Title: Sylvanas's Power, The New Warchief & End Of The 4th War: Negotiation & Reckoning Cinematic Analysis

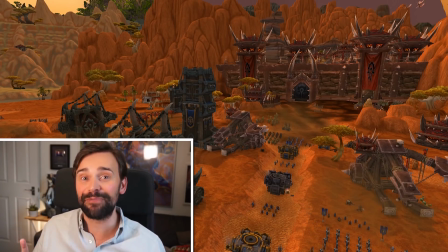0:04 Hello, Internet. Taliesin here, and today we are talking Sylvanas and Saurfang,
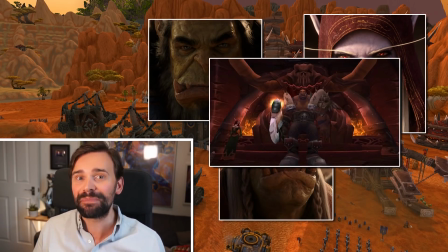0:11 Thrall, the Siege of Orgrimmar, the other Siege of Orgrimmar,
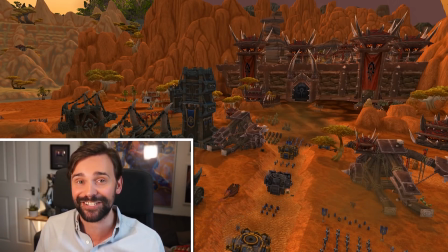0:15 and the climax of the Battle for Azeroth war campaign in patch 8.2.5, because the Fourth War has ended. The dust has settled, some questions have been answered, some have been left tantalizingly open, and okay,
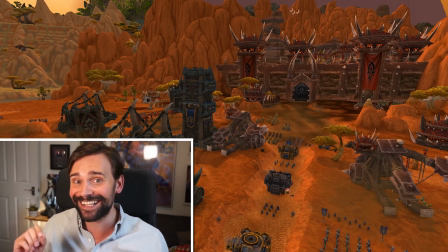0:30 yeah, so everything happened to the letter exactly as I predicted it would, but that's hardly a surprise these days, and we will be looking closely at all of the twists and turns of this final act of what is essentially the B-plot
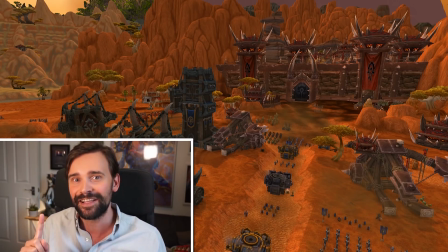0:43 of the expansion in this video as we analyse those two big juicy cinematics that formed a part of it.
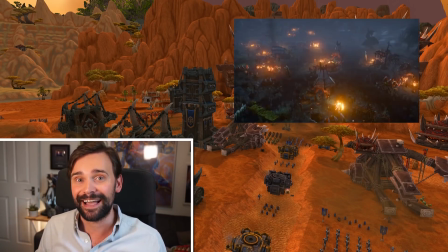0:50 Traitors Assemble and Reckoning.
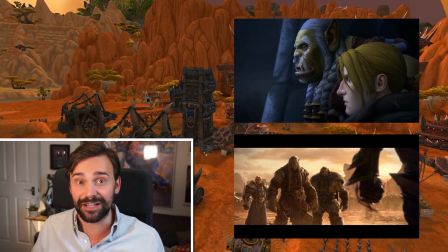0:54 And if you've never seen one of these cinematic analysis videos of ours, then let me give you a big old warning, right?
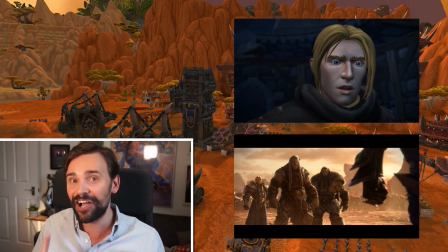0:59 Because this is not a reaction video, okay?
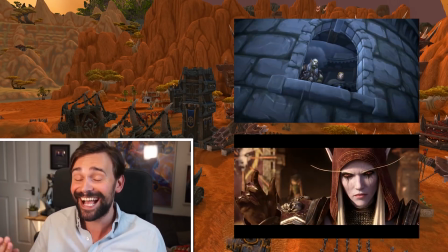1:02 I've personally played through the 8.2.5 war campaign 3 times as Alliance, Saurfang Traitor Horde, and Sylvanas Loyalist.
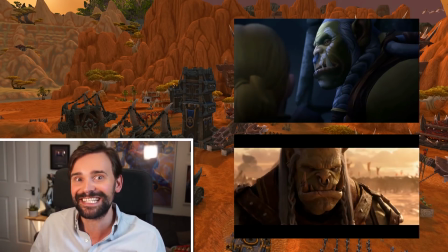1:11 I've watched these two main cinematics something like 30 to maybe 100 times each, and if you haven't seen them,
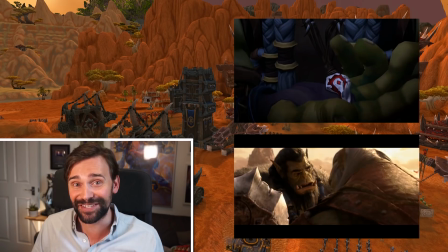1:17 this is a terrible way to watch them for the first time, because we're going to be stopping and starting,
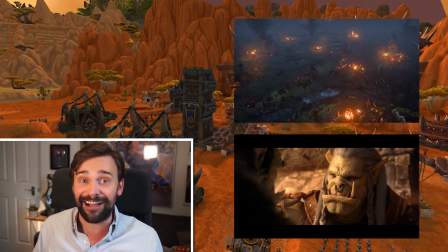1:23 talking all over the top of them, going back over bits, and generally just geeking out over what is, in my opinion, some pretty awesome stuff.
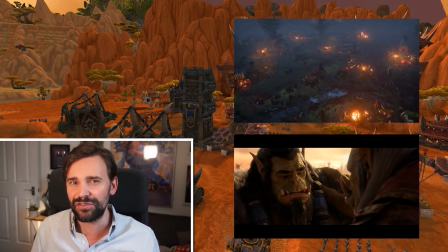1:30 And some stuff that left me wanting a bit more too. Is it a satisfying ending to the war campaign?
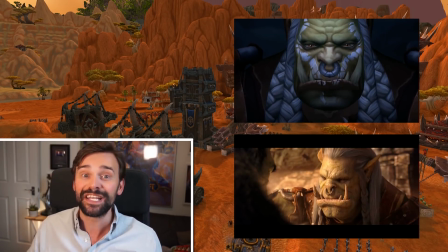1:36 Does it make sense for the characters involved? Did the different Horde loyalty choices pay off?
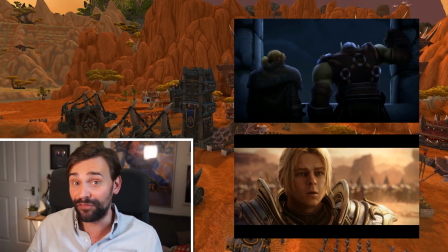1:41 And what does it mean for the Forsaken, the Horde, the Alliance,
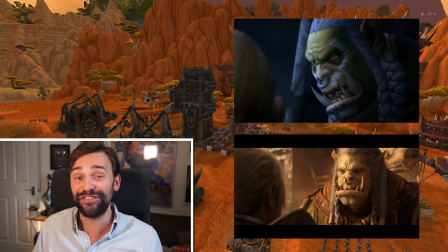1:45 the in-game playable factions, and the future of World of Warcraft as a whole? That's a lot to talk about, isn't it? Yes, it is. Let's get started.
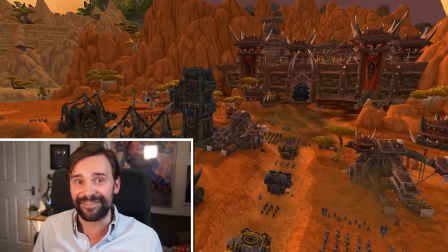1:54 Join us as we take a cinematic deep dive into Traitors Assemble and Reckoning and ask, is the cycle finally broken? And what is Sylvanas' grand plan for 8.3?
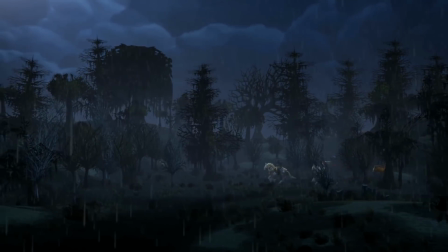2:09 Okay, go, go, go, go, go, go, go, go, go, go.
Anduin. Sylvanas' actions have threatened us all.
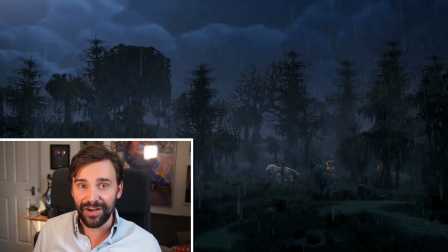2:17 So whoever you are and whatever side you fight for, this final part of the war campaign begins with the player being relayed a message, a retelling of a rendezvous between the Alliance and Saurfang's rebel boys, and has all the secretive cloak and dagger feels that you might imagine.
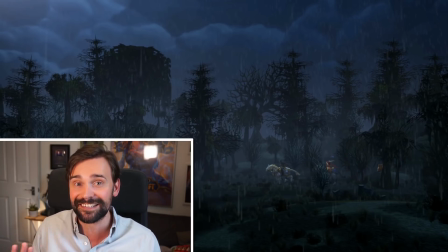2:35 The opening image of a hooded King of Stormwind, perfectly disguised and unrecognisable were it not for his literally gold and silver royal horse, Anduin clearly saving war resources by not splashing out on the incognito horse armor DLC,
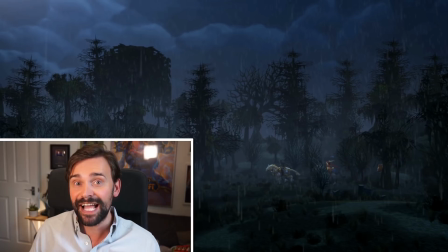2:48 very thrifty, I like it. Galloping urgently through Dustwallow Marsh with Valeera and Shaw under the cover of a cloudy, moonless night and rain. There's a literal thunder and lightning storm kicking off.
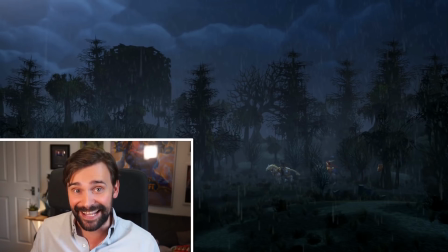3:00 The storm that has been brewing this entire expansion is about to hit, and these three are on their way to play their part in it. The damp and drizzle also adds to the general feeling of dishevelment that is a pervading theme throughout this cinematic, as we'll see.
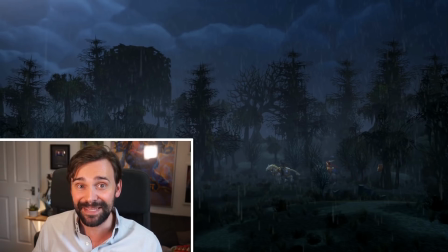3:16 This is no grand army that they're going to meet, but a ragtag force which will be outnumbered, the overcast weather almost representing the downcast mood of every character in this rebel horde camp,
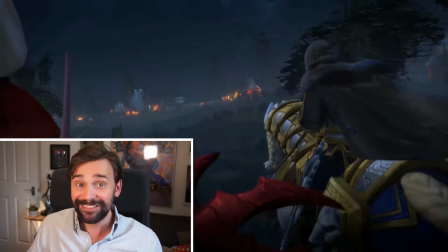3:29 which we see approaching from the merry band's point of view and could quite easily be mistaken for a refugee camp.
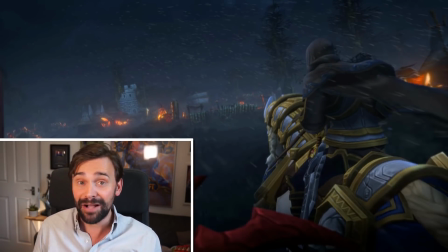3:35 Such is the feeling of it being cobbled together, much like this new alliance itself. What's unusual about this cinematic though in Warcraft terms is that it opens with a voiceover.
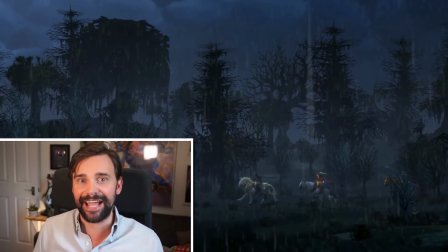3:45 Anduin.
Saurfang reading aloud a letter that he has sent to Anduin. The only other WoW cinematic I can think of that starts this way is the Legion trailer,
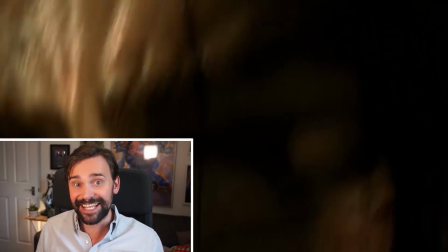3:54 where we hear King Varian reading aloud a letter he is writing to Anduin.
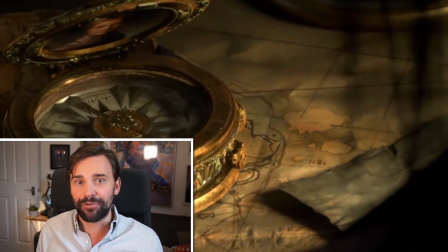4:00 Something about the beautiful angel-faced crying boy, who is weirdly even more attractive when he cries,
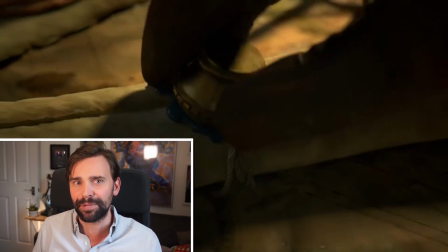4:04 attracts gruff father figures who are compelled to impart their sage advice by the written word, obviously.
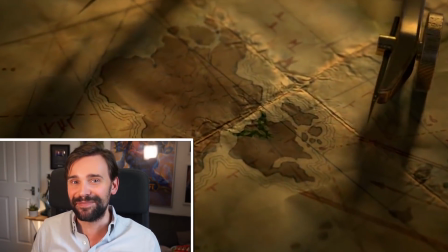4:09 This is the first of quite a few parallels between Varian and Saurfang in the war campaign finale.